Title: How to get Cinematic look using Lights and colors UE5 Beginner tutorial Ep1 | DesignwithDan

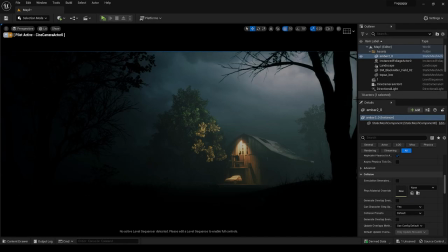[0:00]
Hey everyone welcome back to the channel. I hope you are doing great. This is the kind of video I always wanted to make and share with you all. Whatever I will teach you in this video you can use it in your films or video games. I will be using three examples in this series to understand each topic clearly. First I will tell how to use colors and little bit of lighting techniques for cinematic look.
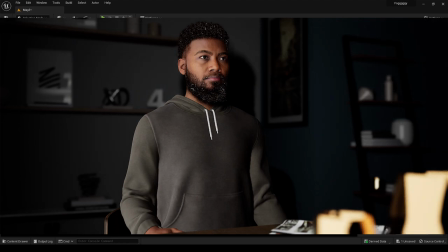[0:19]
In second video I will use this scene only for cinematic lighting techniques that boost up your lighting in six steps.
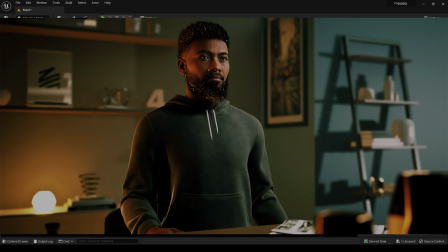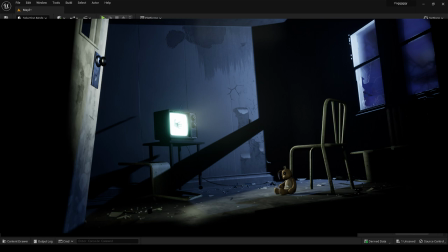[0:34]
In the third example we will be putting everything we have learned about color theory and lighting techniques in one video and transform it from this to this.
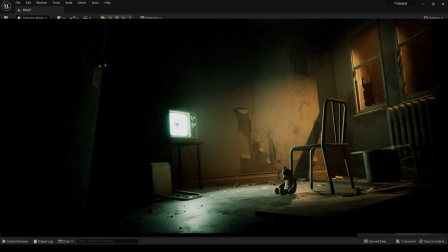[0:41]
I hope you will enjoy this series.
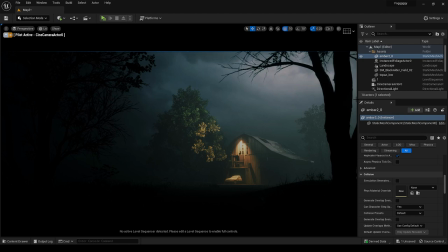[0:46]
So the topic is how to use colors and lighting for storytelling and give the cinematic luck to environment scene or video games. This will be a multiple part series so don't miss a single one as these will be interconnected with each other and I may combine all these into one video sometime in future.
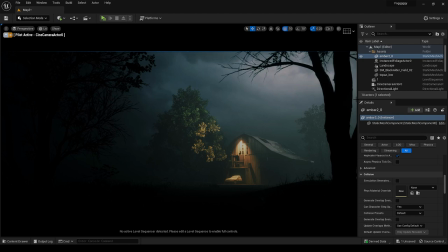[1:01]
If you haven't subscribed to the channel you can do it now so that you don't miss a single update. Let's talk about the most important thing first.
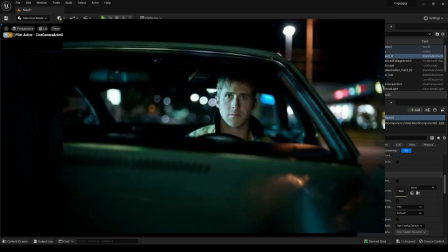[1:08]
The colors. There are very few colors that been used in cinematic films and that makes the scene eye-catching and easy to tell any story.
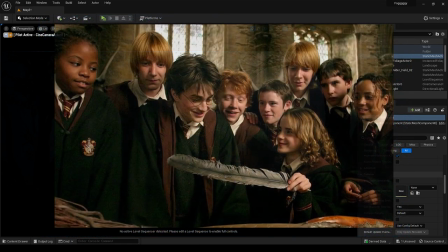[1:15]
Either by using colors through lights or atmosphere or even with other object for example. Warm color gives you a sense of safety while cool color makes you feel danger or fear.
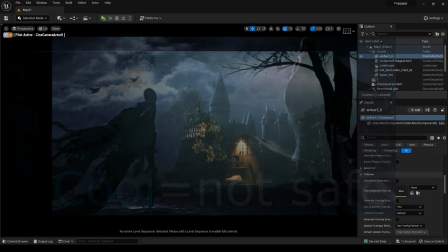[1:24]
Using these universal colors we can establish the feel for the scenes from the beginning for the audience.
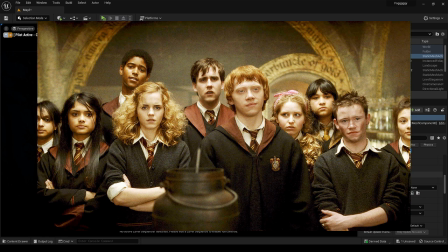[1:29]
When the warm color come on the screen without we even realize we started feeling safe and when the blue or any cool color come on the screen we feel danger.
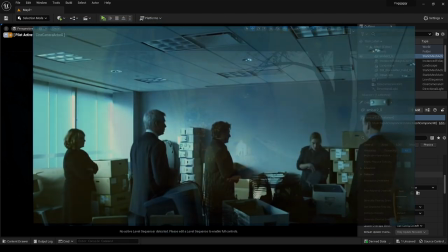[1:36]
And this can be other way around it all depend on you how you want to use these two opposite colors or any other color.
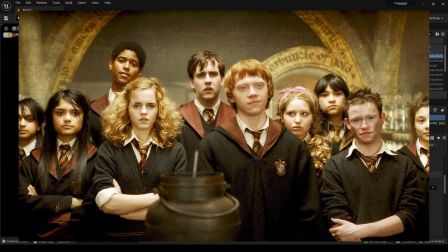[1:44]
Let's take an example from our favorite movie whenever the warm color comes on the screen in this film there is always a sense of safety or calmness on the screen.
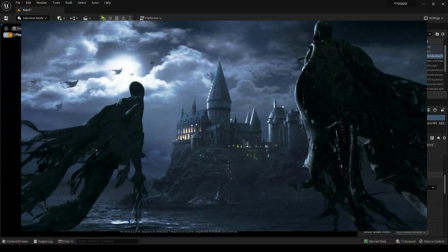[1:51]
And whenever the color blue comes on the screen we suddenly know things are not going to be good. It shouldn't be only these two colors there can be another color swole.
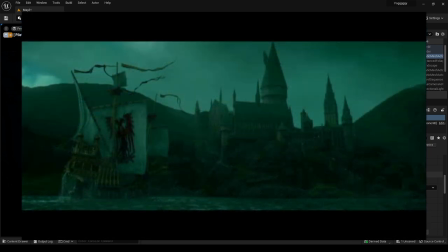[1:59]
Take a look at this example it represents a dangerous dark green water.
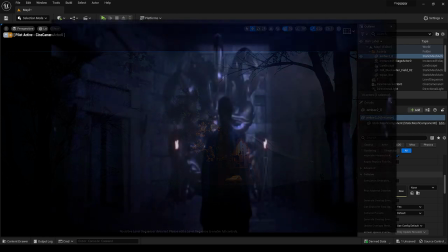[2:06]
Same example goes for the other movies like The Mummy The movie already established from the beginning that the warm color means safety and life And
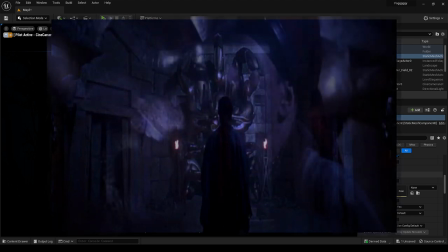[2:14]
the cool color means danger and death Let's take a look at this scene Before waking up the scorpion king the temple was dead associated with cool color And
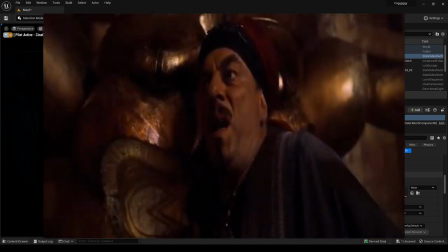[2:21]
when he woke him up the whole temple transforming into warm color repressing life
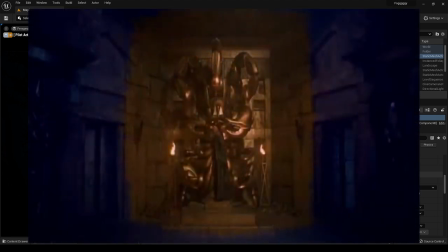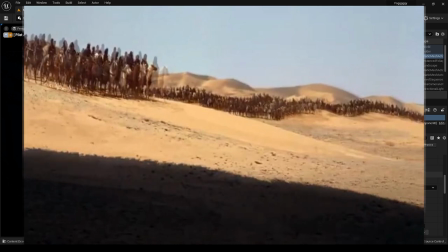[2:33]
When we get to see our side shot That is already living breathing they cleverly used the dark cold shadow to convey the sense of danger And we all know what happened after that
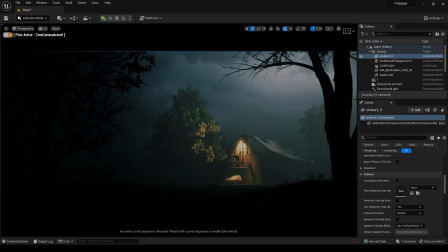[2:44]
Let's take a look on different example where the color's been used oppositely.
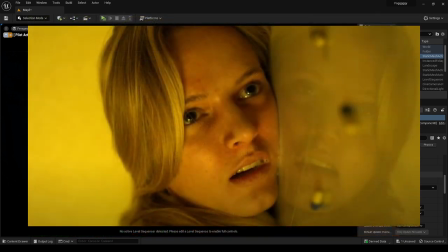[2:48]
In the Contagion movie they already established that warm sick yellow color is associated with dangerous virus, and blue color is associated with virus-free environment.
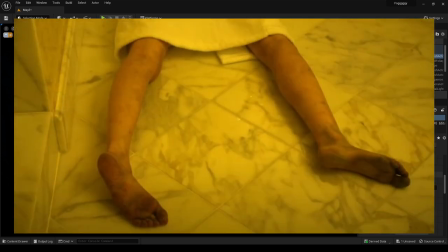[2:56]
So whenever warm color scene comes we know it's not a safe area, and whenever it's a safe area the color changes to blue.
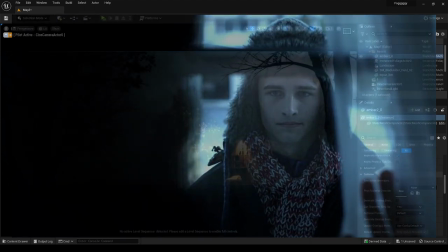[3:02]
Once you establish this in your scene, you can let the audience know when it is safe or not, or whatever you want to convey.
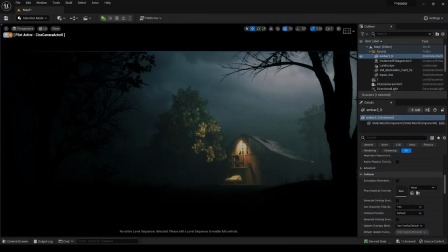[3:08]
I hope you get the idea how you can use colors in your next scene. Now let's take a look at my example how I manage the colors in my scene. And this recent scene that I made if you haven't go check it out after this video. So in this scene I chose the colors through lighting and atmosphere. And I also made sure the lights are also make sense they shouldn't be out of place anyway. We will discuss the lighting later.
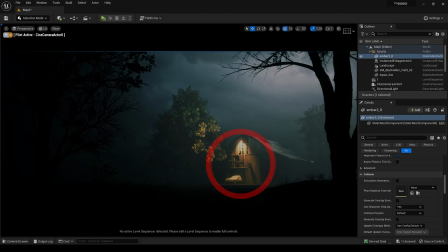[3:27]
So I chose this warm color to convey the sense of safety, hope and life. And the cool greenish color I use for danger and mystery. Since I am using colors through light and atmosphere. That's why I said I had to chose the light placement carefully. Like I used the warm light over the cart to convey this is the only hope and a safe checkpoint in this fast dangerous forest.
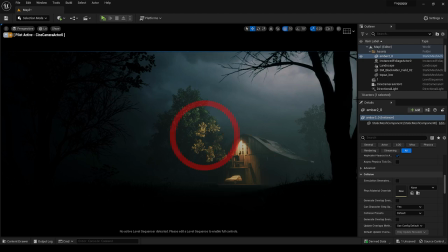[3:46]
And I also add the same color light near the hero tree to give it life and other trees with less leaves have no light.
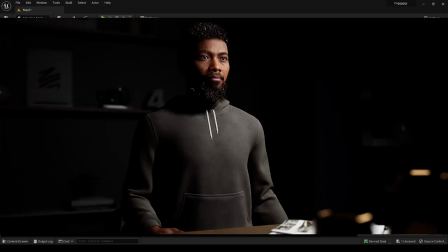[3:51]
Just remember one thing you also need to know the lighting techniques like how when and where to place the light which I will discuss in the next part of this series.
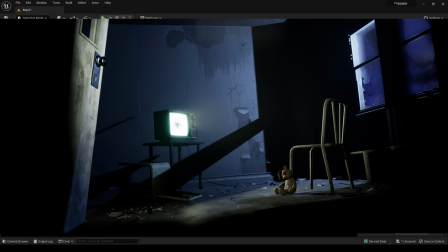[3:59]
When you combine all this you get these beautiful cinematic results.
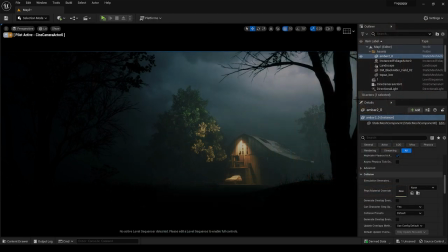[4:06]
But briefly let's finish the lighting part for this example scene.